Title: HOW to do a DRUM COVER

So I've gone over the song and I've learnt as much as I could in the time that I had. Now it's time to start setting up my composition.
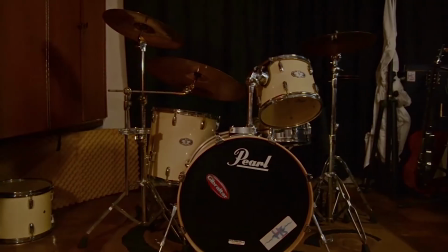2:59 So once I've set up my camera and the composition is all good and I'm happy with that, then I'm going to start decorating the rest of my set.
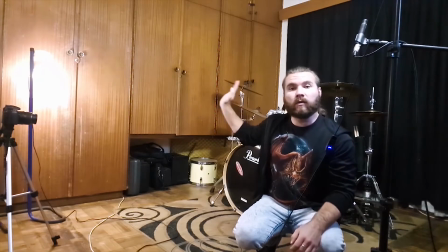3:06 I don't like this big brown cupboard behind me, it looks nasty.
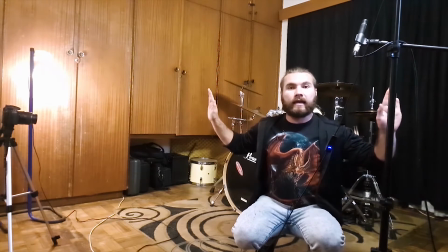3:10 So what I want to do is I'm going to stick a black sheet onto that cupboard.
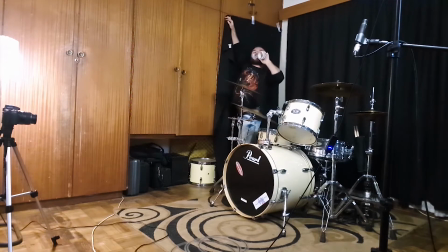3:16 I'm going to start making sure that the stuff I don't want in the frame is out and the stuff I want in is in, and it looks nice. Now once I've done that, I'm going to start setting up my lights.
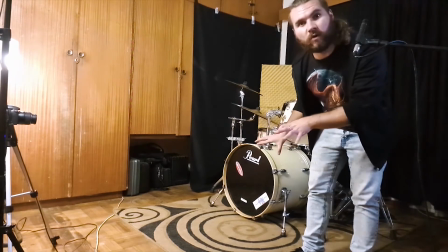3:26 I feel like I'm a bit against that wall, so I'm going to try and move the whole drum kit a bit forward and to the middle,
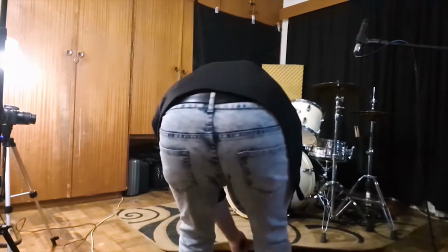3:33 and maybe that will give me enough space for everything.
Twerk it, baby girl, shake that booty.
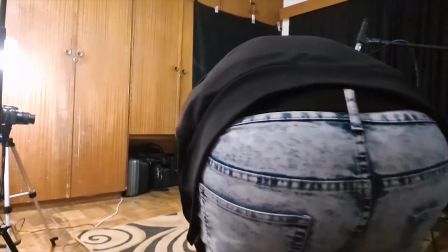3:39 Baby girl, shake that booty. Baby girl, shake that booty.
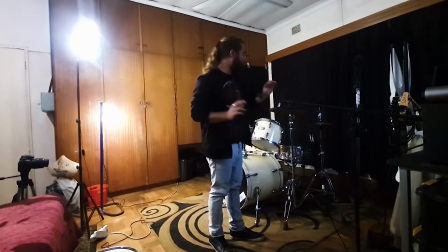3:46 And then I'm going to take some of my guitars as a decoration and put them in that corner by that little ugly white strip sticking out.
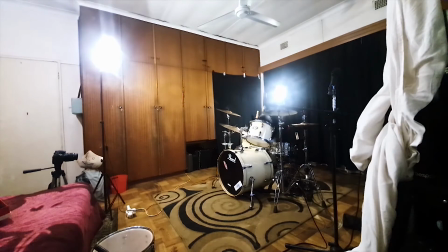3:52 And I'm going to set up my lights so that everything can be evenly lit up and just create some depth.
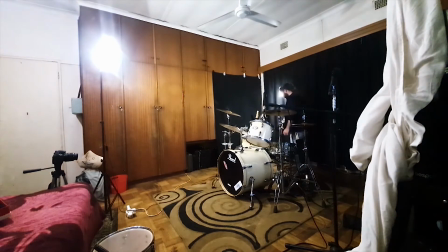3:59 So I'm going to start with my backlight.
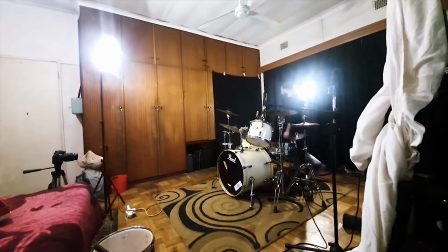4:00 Okay, so normally when you've got some terrible equipment and you have a bad camera and you don't have a display and you can't see what the frame looks like,
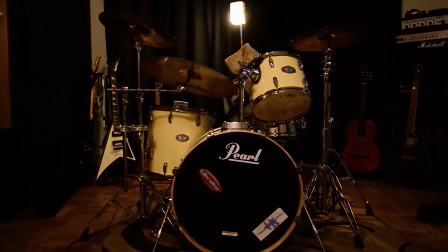4:08 get the focus buddy. So naturally what I want to do is I want to put my key light opposite to my backlight.
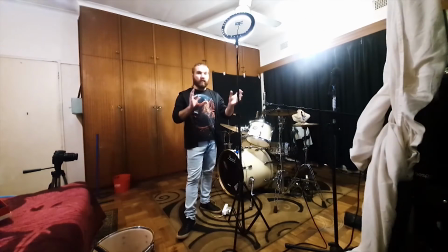4:13 So I'm going to put it around here somewhere. I'm still trying to figure out which side I'm going to put my key light.
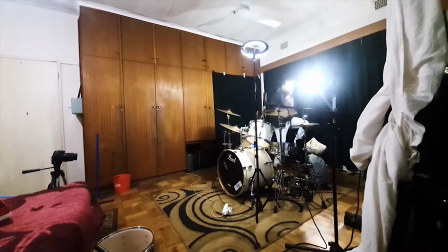4:18 So I'm just playing around with ideas. So now what I want to do is I want to just get one more light, or look for a light.
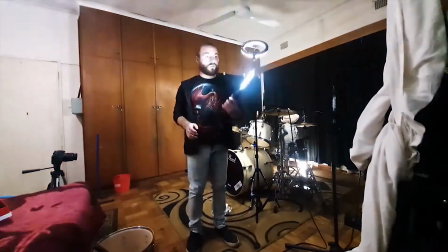4:25 Okay, so I'm in luck and I found this torch thing of my dad's. Thank you. It's super bright.
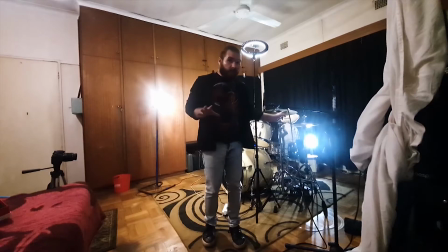4:30 I'm almost going blind. So that little light right there is super powerful.
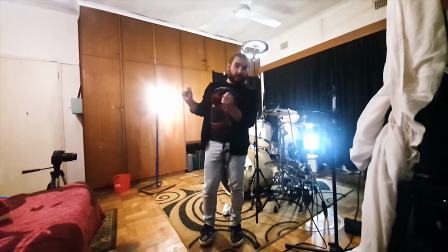4:33 So I'm going to use that as my backlight instead, and this weak one as a full light, just to get the drum kit, give the drum kit a little bit of light.
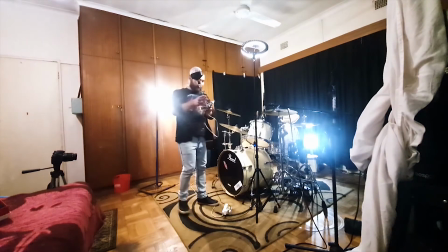4:42 A little bit of life. I've got this lamp thing. It's awesome.
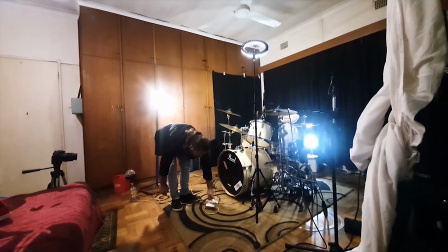4:47 I'm gonna put it on. Never mind. You know what? Nah, I'm gonna leave it on.
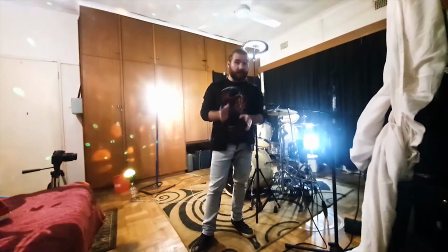4:52 I like it, it stays on. So now it's time to sort these mics out.
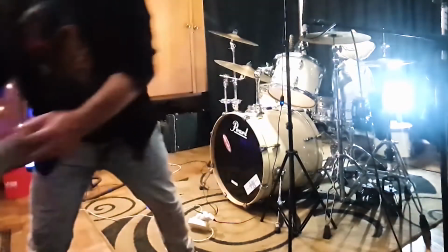4:57 So I usually have a full kit setup, but I found a very specific setup that's quite convenient with just one of these,
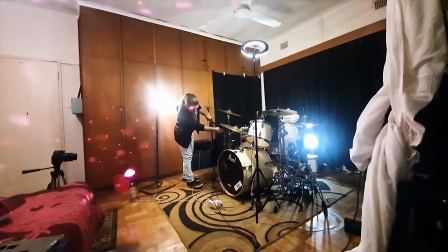5:05 and I just pop it in the middle of the entire drum kit. Okay, so that's what I'm going to be recording with.
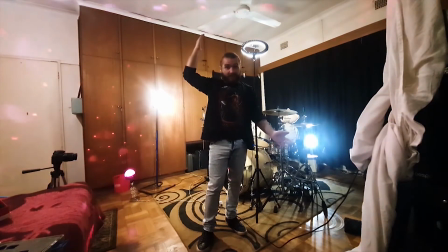5:12 I'm trying to figure out if this is going to be a complete disaster or if this is actually going to be kind of cool. Okay, so now I'm on my phone's audio because that guy is obviously busy there.
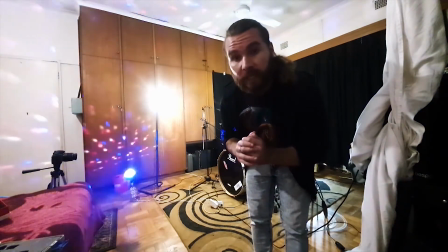5:20 I'm just using the one crappy little mic. I'm going to EQ the drums a little bit afterwards, but not too heavily.
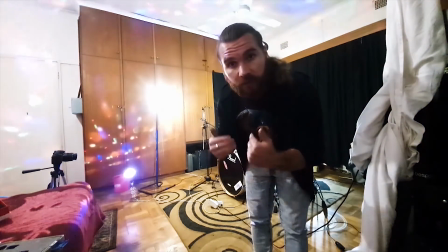5:27 I'm just going to put it on top of the song when I'm finished.
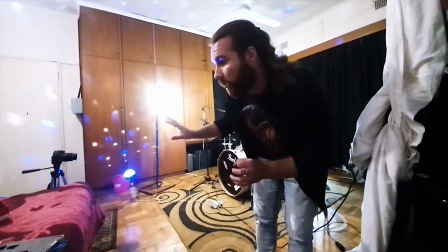5:30 But now I'm going to do my first take with my wide angle shot right over there and give it a go. I'm going to be doing a couple of different angles. I'm not just going to be putting it in front. I'm going to do a couple of close-ups. I'm going to do some from the side, from the top. But I'm going to start with my wide angle from the front.
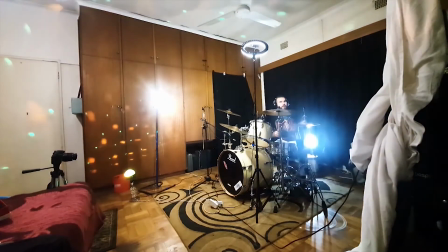5:49 Okay, take one.
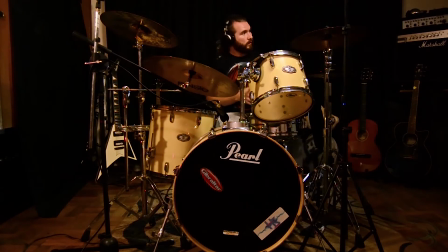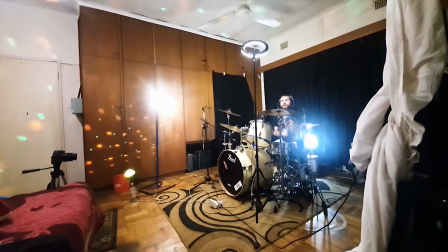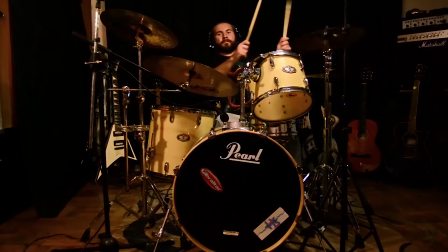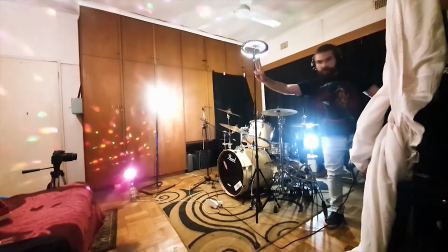6:07 Two.
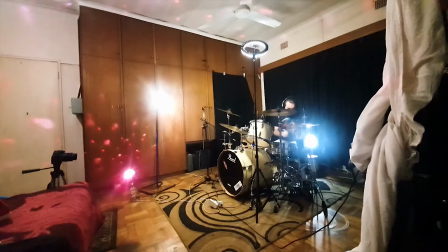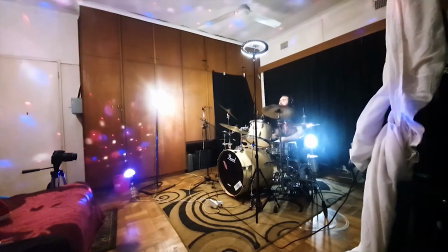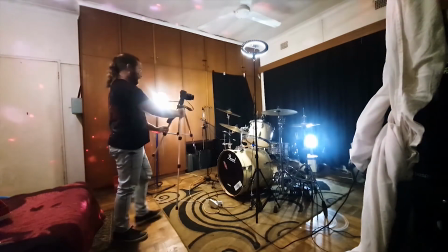6:17 Okay, cool. So now I've done a wide angle. Now I'm going to take the camera, I'm going to readjust it, and I'm going to try and get a nice tight shot, sort of close-up face area.
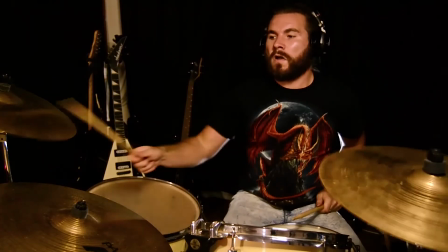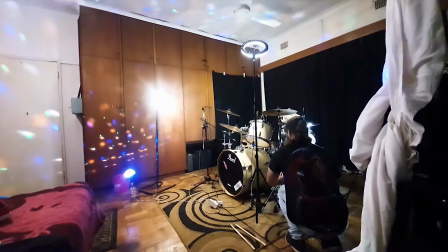6:32 I want to do one from the snare through the snare drum.
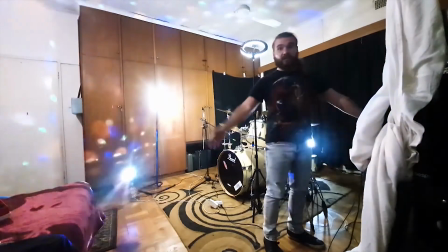6:39 Never mind, I never hit record. Now I gotta do this one again.
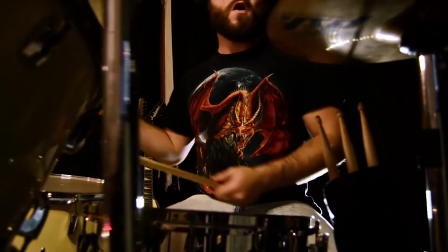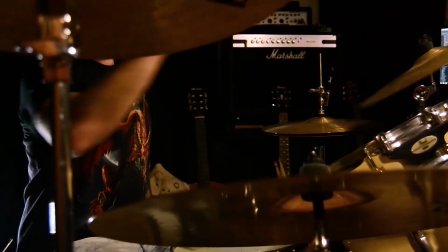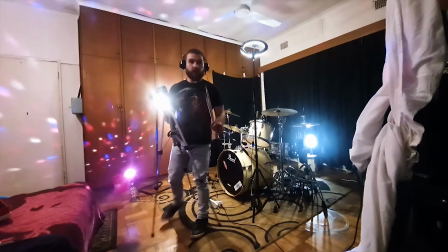6:53 Now we're gonna do one from the top.
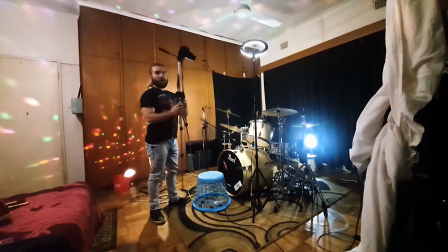6:59 No.